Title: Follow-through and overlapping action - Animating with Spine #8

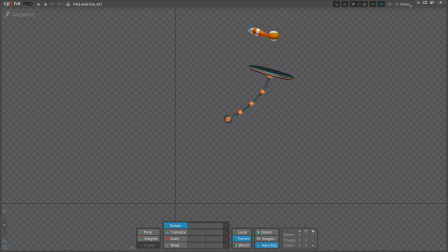fall through an overlapping action are another of the 12 basic principles of animation. I like to look at this principle as icing on the cake. It is important, but is not the main ingredient of the animation, like timing and spacing.
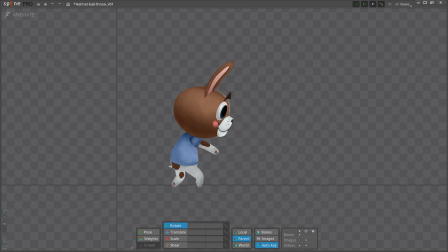When a character moves, they don't move all of their parts at the same time.
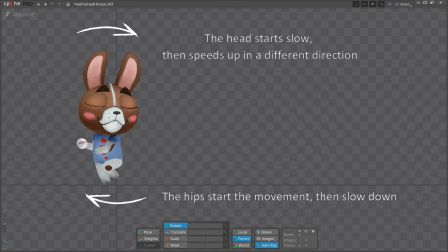Think of the movement needed for each part as its own action.
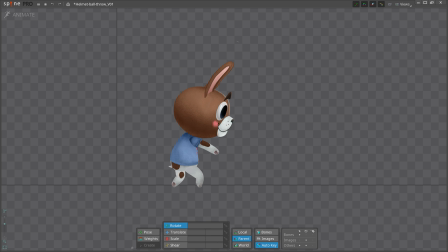Overlapping action is where various parts start and stop moving at different times or at different speeds. That is what makes the movement fluid and natural.
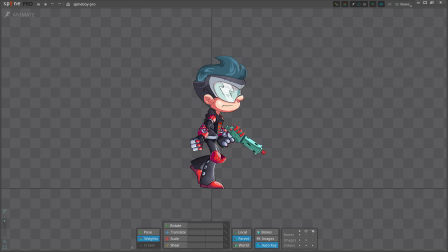For example, when a character takes a step, the actions involved are to lean forward, lift a foot, and push off with the other foot. Each of these actions start and stop at different times, and the different actions overlap in time. A more specific type of overlapping action is called drag.
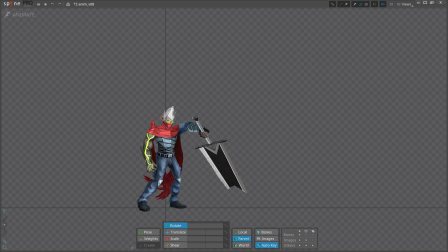That is where an overlapping action lags behind the main action, usually due to inertia or weight. The second part of this principle is follow-through, where parts of your character continue to move after the main action has stopped.
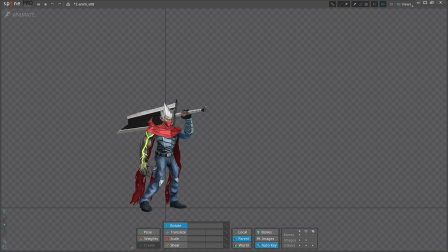Follow-through happens because the parts have momentum. People are deeply familiar with the movement in the real world. For your animations to be believable, they need to behave similarly. In our anticipation video, we showed how follow-through is particularly important for video games.
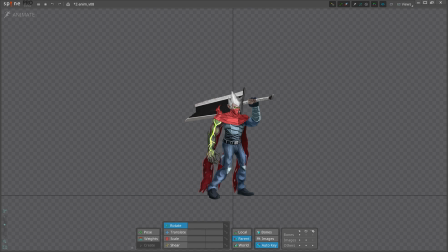Often, anticipation needs to be sacrificed so the movement can happen immediately. When that happens, emphasizing follow-through can greatly enhance the portrayal of weight and power. We saw follow-through an overlapping action when animating the pendulum using the wave principle. The ball at the end of the pendulum is offset from the upper platform, creating separate overlapping actions. While wave principle shapes are often used when applying follow-through an overlapping action, they're not always present.
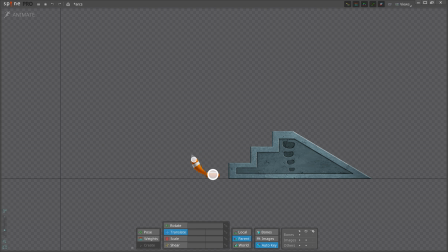When we animated the ball with a tail, we also saw follow-through and overlapping action. Even in the simple idle animation, the overlap and the follow-through are obvious and required to make our animation look and feel right. There are a number of separate actions. The body and knees react to the hip movement. The head and arms react to the body movement. And the hair and hands have follow-through.
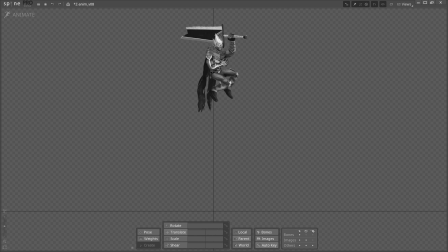Unlike in old cartoons, our bodies don't move all at once. As one part of the body stops moving, other parts might continue to follow through with the motion. This sort of offset body motion is great for demonstrating which part of the body is driving an action,
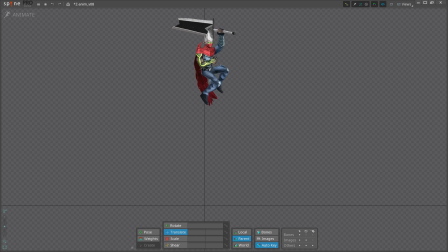or showing where the power in the action originates, like in this animation. The sword is doing the damage here, but the power of the swing comes from his body. His hips are leading the swing, and the arm and the sword follow. There may be other forces that influence overlap on our characters, like wind.
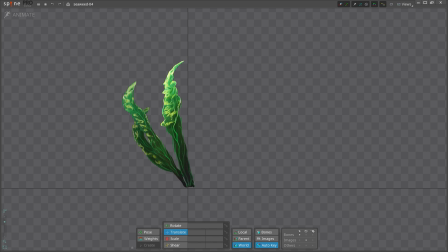It is common to see this principle in the environment, like seaweed being influenced by a sea current. Overlapping action can even occur between two or more interacting characters, like Spine Boy when he's riding the raptor.
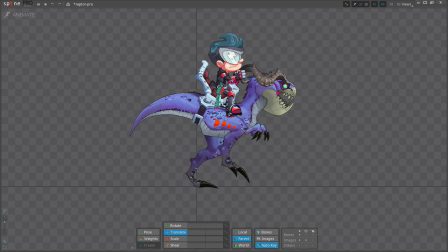The rise and fall of the raptor walk affects Spine Boy's body, head, and other elements like hair and the gun and the raptor's tail. Let's analyze an animation and try to spot where and how follow-through an overlapping action was used. Here is the flower sack rig we made in one of our Spine Tips videos. To make it more interesting, let's give it a cape. The cape drags behind the main action of the body, then after the body stops, the cape continues to follow-through until it settles. This gives an extra feeling of weight to the animation. The floppy ears on the top of the sack overlap using different timing than the sack movement.
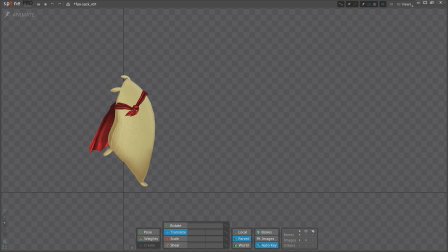And I've made them follow through at the end of the animation with different timing from the cape. This adds layers of visual interest, but it also indicates differences about the various materials that make up the character.
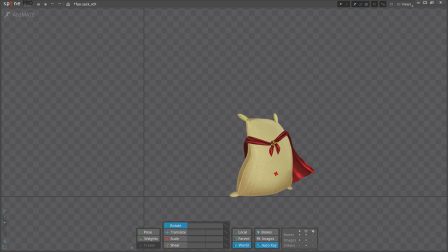Also notice that the belly of the sack and the knot of the cape have follow through.
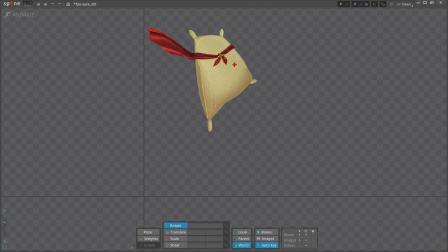On the sack and the cape, I used wave principle shapes, but it wasn't possible on the ears, the belly and the cape knot due to their designs. I just moved them based on what felt right to me, considering the path of the movement and inertia.
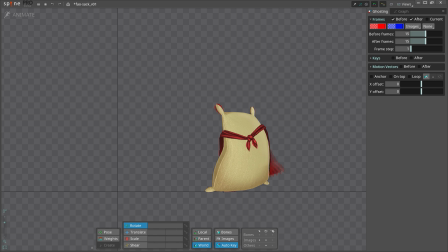I always make sure that each of the elements follow through their own individual arc, otherwise the movement may look jarring and broken.
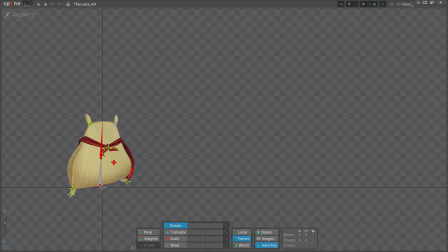One aspect that is easily overlooked is the overlap in the body parts.
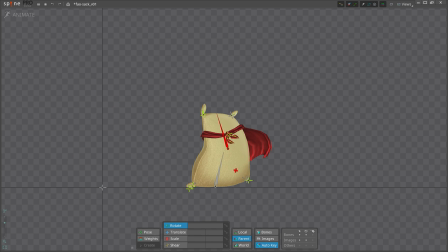Here the sack's spine is made up of two bones and uses overlapping actions.
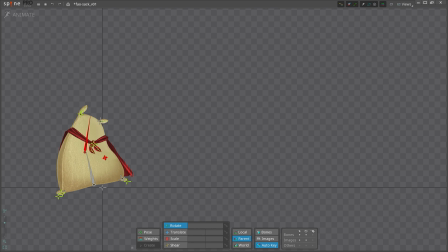The two bones are moving independently at different speeds to give a more natural look.
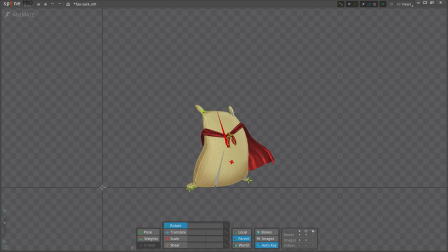Often it is enough just to offset a bone for a frame or two to get better results. To make this all work together, I had to use many of the other animation principles. I exaggerated the timing and spacing for a more cartoony look, and I used anticipation,
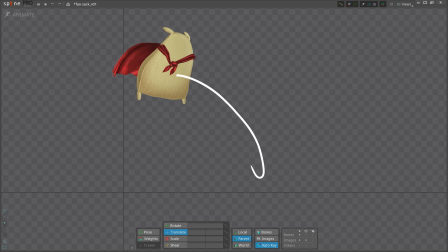squash and stretch, arcs, and wave principle. Now let's jump into today's exercise. We will combine the ball and platform assets from the previous videos. The goal of this exercise is to animate the interaction of the two characters.
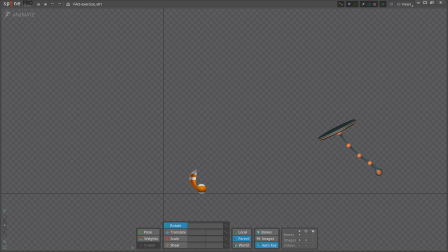The ball needs to jump on top of the platform and the platform needs to catch it in mid-air. The details of that are up to you. As you can see in my animation, the actions of the ball and the platform are overlapping.
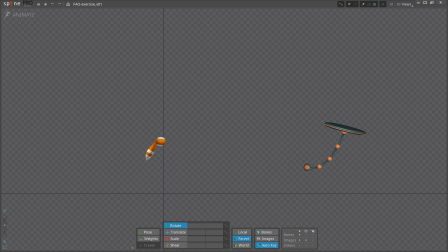The ball starts to move first and faster, while the platform takes longer for anticipation, then speeds up to catch the ball. It still moves a bit slower than the ball overall to give the feeling of a bigger, heavier object. The tail and the pendulum follow through accordingly. Don't forget to use all the principles we learned so far, and always ask yourself what can be pushed even further.
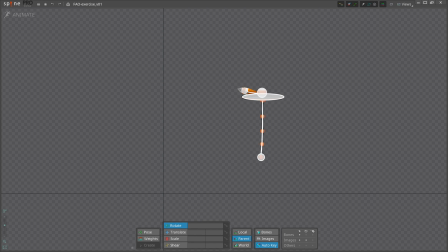Just experiment and have fun with it. Careful use of follow through and overlapping action can tell a lot about your character's physical features. These techniques are important tools for your animation work. Getting them right can make your animation look more natural and believable.
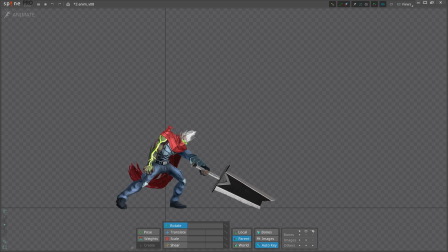Until next time, have fun and happy animating!